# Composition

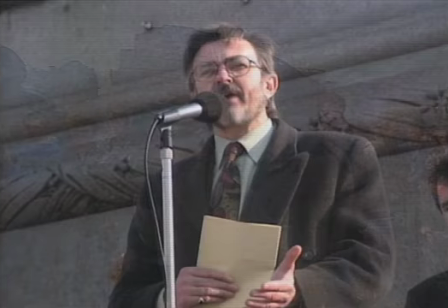[0:26]
Whatever subject you are filming, the classic concerns of composition, that is,
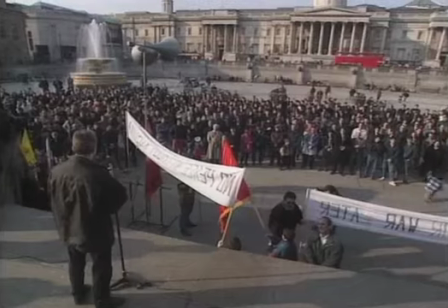[0:31]
what is in your shot and where it is placed within the frame, are as important to shooting video as they are to photography and painting.
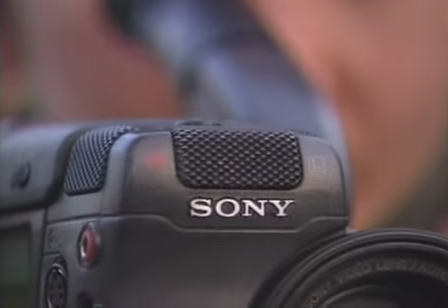[0:37]
Balance, perspective, shape and form should all be considered with each shot.
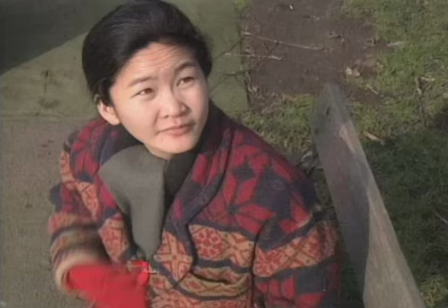[0:42]
It's good to remember that you will be telling a story with your program, and where you decide to put the camcorder,
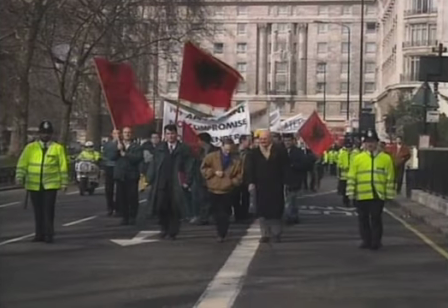[0:48]
or how close or wide the shot you decide to use, and what you decide to film, will all influence what your audience understands from the pictures you are showing them.
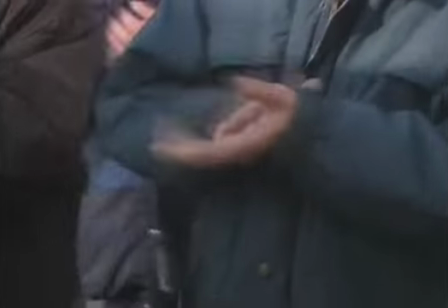[0:57]
You can tell a very different story from filming the same event from different perspectives, or from what you decide to favour and what you choose to ignore.
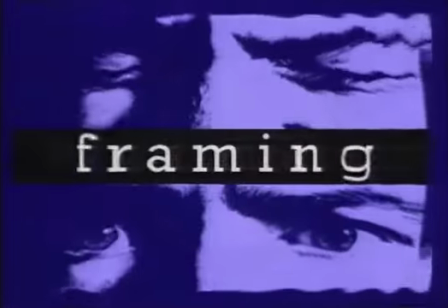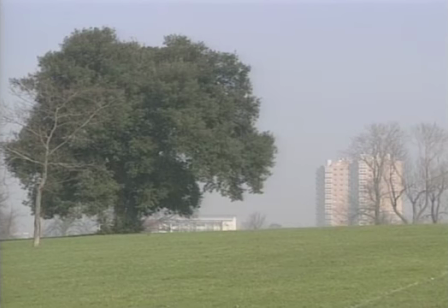[1:13]
Framing your shot well is very important.
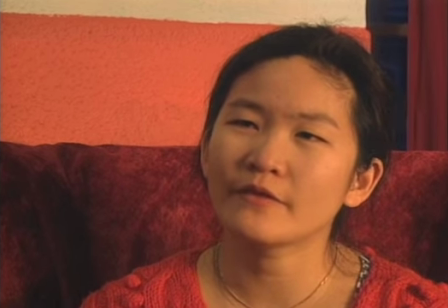[1:16]
Good framing will largely go unnoticed by your audience, but a badly framed shot is instantly recognisable.
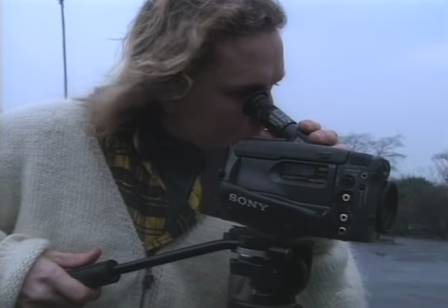[1:24]
Trust your eye on this, as almost everyone has a natural ability to compose a well-framed shot, really without trying.
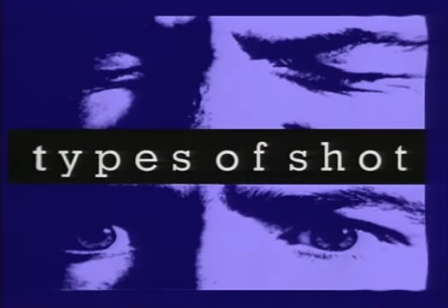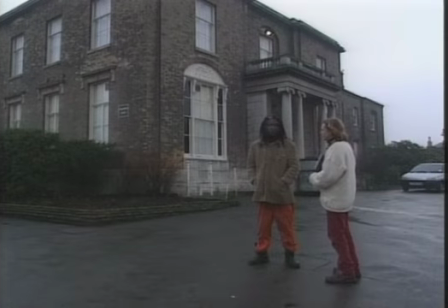[1:37]
As much of what you shoot will include people,
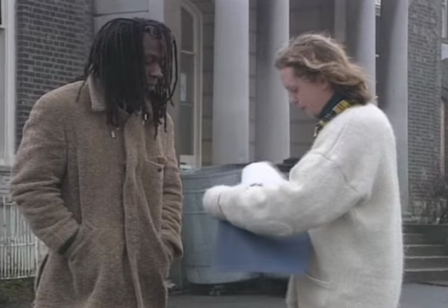[1:39]
it's a good idea to become familiar with the 5 main standard types of shot size, which will be the most comfortable for your viewers to watch.
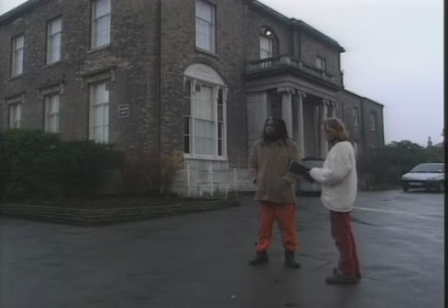[1:47]
The first is a wide shot, or establisher as it's sometimes called.
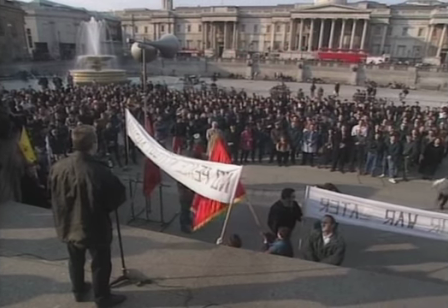[1:52]
This type of shot gives the audience an awareness of the scale and space of an area, or an idea of where they are before you begin to pick out detail.
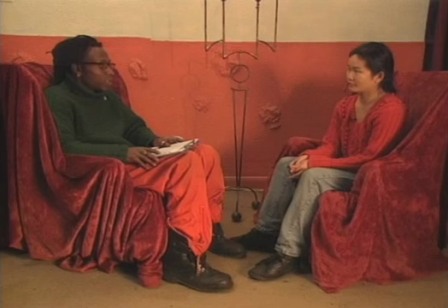[2:01]
If 2 people are sitting in a room together, talking to each other, your wide shot or establisher will show the 2 of them in frame together in order to show their position in relation to each other before you begin to film them closer in frame.
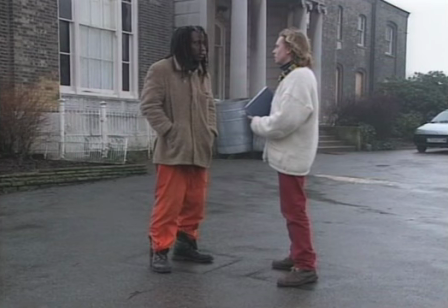[2:16]
The second type of shot is a long shot. This type of shot shows a person from head to toe.
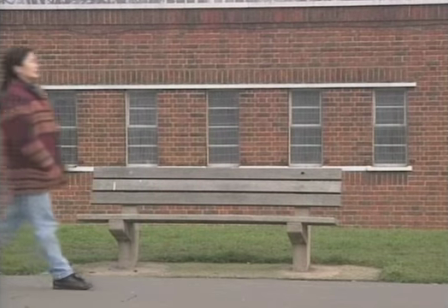[2:22]
Be careful with headroom here.
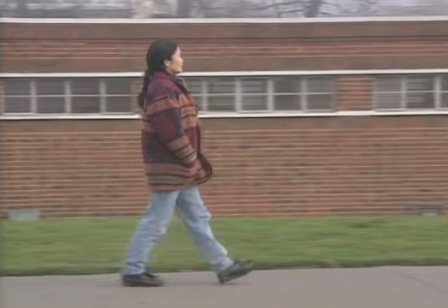[2:24]
Too much space above a person's head in the frame will look strange, as will too much space between the person's feet and the bottom of frame.
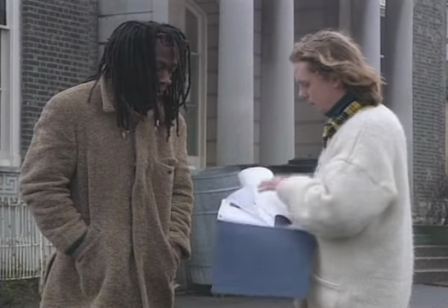[2:33]
The third type of shot is a mid shot. This type of shot shows your subject from just below waist level to just above the top of their head.
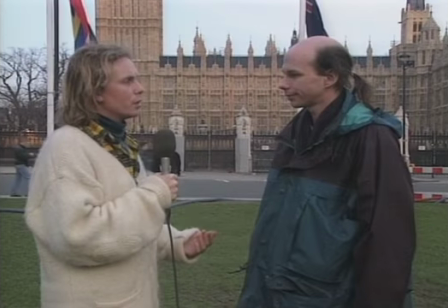[2:43]
This type of shot can be used for formal interviews.
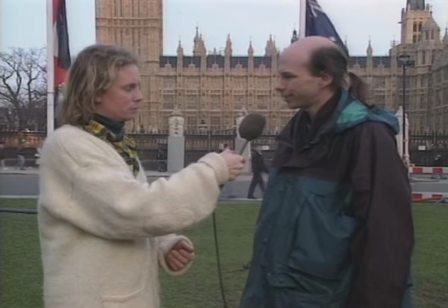[2:46]
It gives the viewer a sense of respectful distance from the subject while still making them the prominent figure in the image.
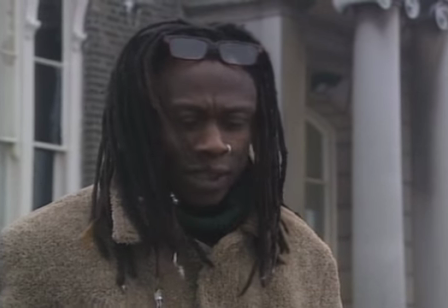[2:55]
The fourth type of shot is a close-up and can be used to draw the viewer nearer to the action or the words that are being said.
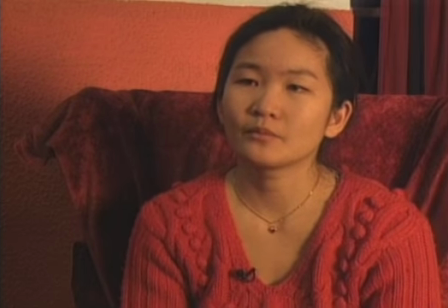[3:03]
This type of shot shows your subject from mid-chest to almost the top of their head and is ideal for most interviews.
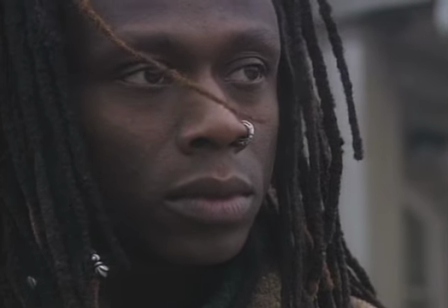[3:12]
The last size of shot is the big close-up, which can be used when you're filming an interview for the more intimate moments.
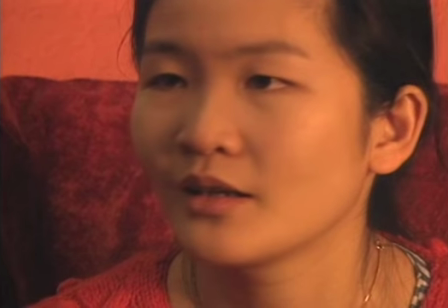[3:18]
The shot cuts through the top of the person's head and also part of their chin.
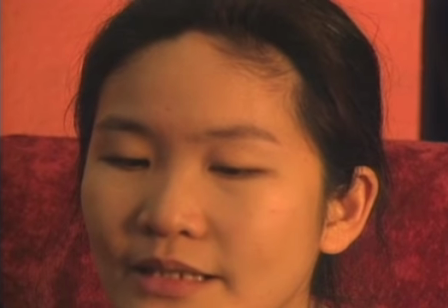[3:23]
Remember, it's better to lose more of the person's headroom than it is to lose too much of their chin from the frame.
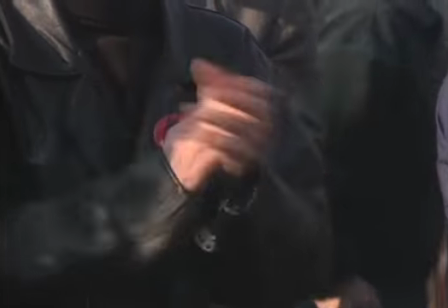[3:30]
A big close-up can also be used to pick out detail within a scene.
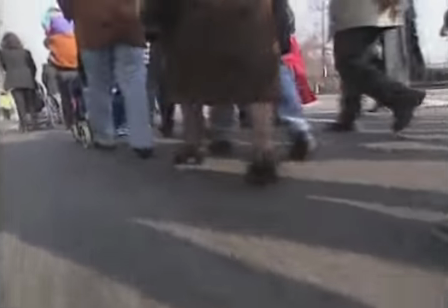[3:34]
By using it, you're telling your audience what they should be looking at or focusing their attention upon.
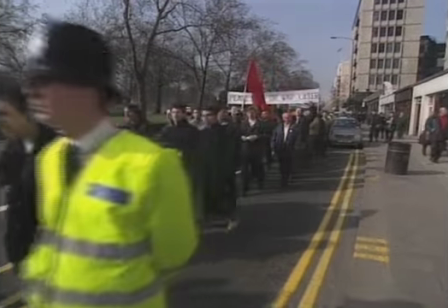[3:40]
A combination of all these shots allows an editor to cut a scene or story together.
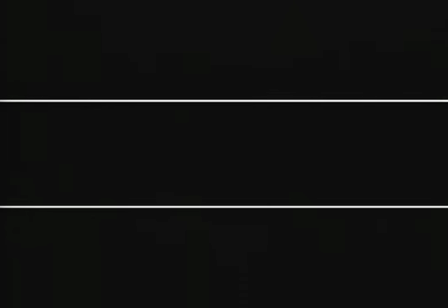[3:49]
A good guideline to follow for framing your shots well is the rule of thirds.
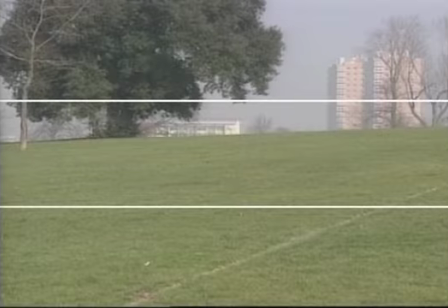[3:55]
The rule of thirds means that you should put horizontal or vertical lines,
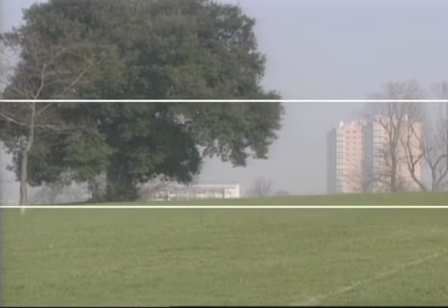[3:59]
such as the horizon or someone standing in your picture, along an imaginary line that divides the frame into thirds.
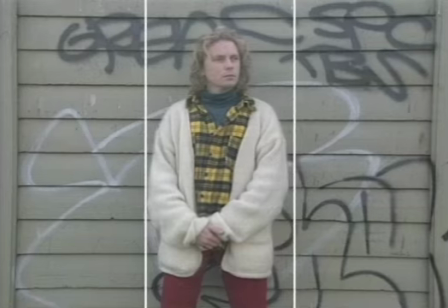[4:05]
This is far more interesting for the eye. Don't place subjects right in the middle of the frame simply because they're important.
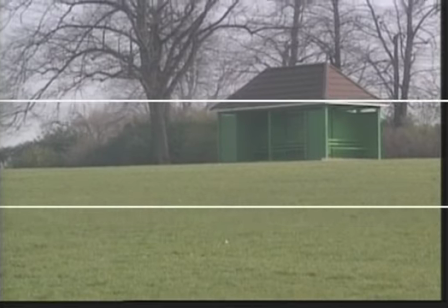[4:14]
It's far better to have the horizon either 2/3 from the top of the frame or 2/3 from the bottom.
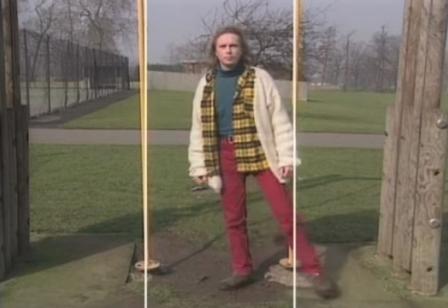[4:20]
And if you are filming someone standing in front of a wider scene, it's good to have them standing slightly to the left or to the right of the frame.
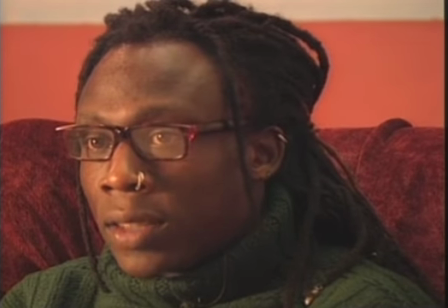[4:29]
If you are interviewing someone, make sure that they have enough talking space.
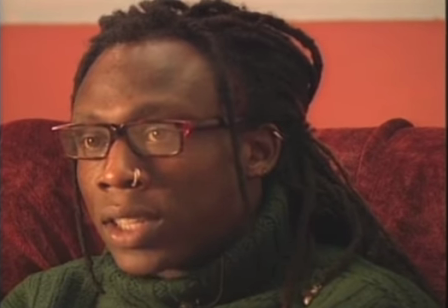[4:34]
If they're looking over to the left of the frame, you should move them further to the right of your viewfinder and vice versa,
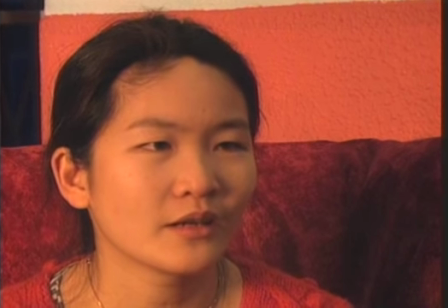[4:41]
so that they have space to move their head while they are talking without disappearing out of the frame.
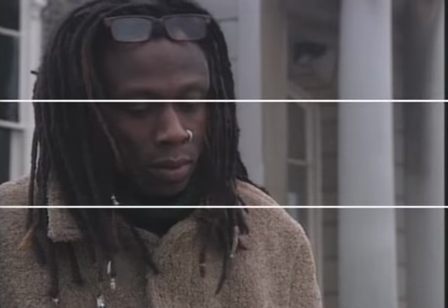[4:47]
In fact, the rule of thirds applies here too. A good guideline with close-up shots is to keep your subject's eyes 1/3 of the way down from the top of the frame.
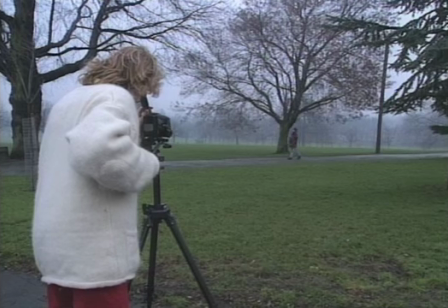[4:57]
Just as with interviews, if people are walking in your shot and you are following them as they move, try to make sure that you leave enough space for them to walk into.
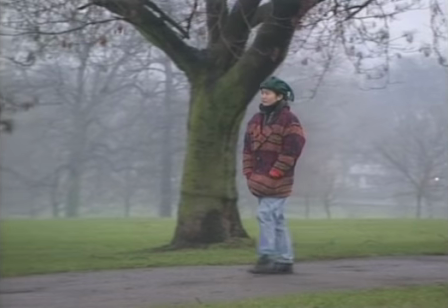[5:07]
If they are walking from right to left, you should keep them more to the right of the frame, so that they have space on the left to walk into.
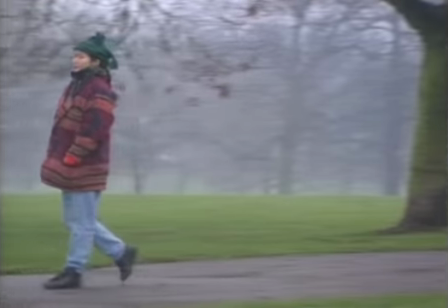[5:15]
Without that space, they will look as if they are pushing the picture along themselves.
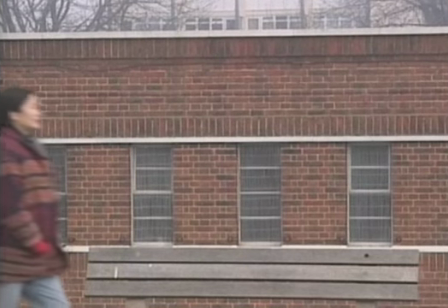[5:19]
Just as when you are filming interviews, Too much headroom here will also look strange.
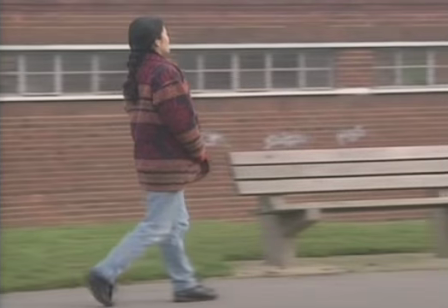[5:29]
Instead, tilt down slightly and you'll get a far more natural shot when there is only a small amount of space between the top of their head and the top of the frame.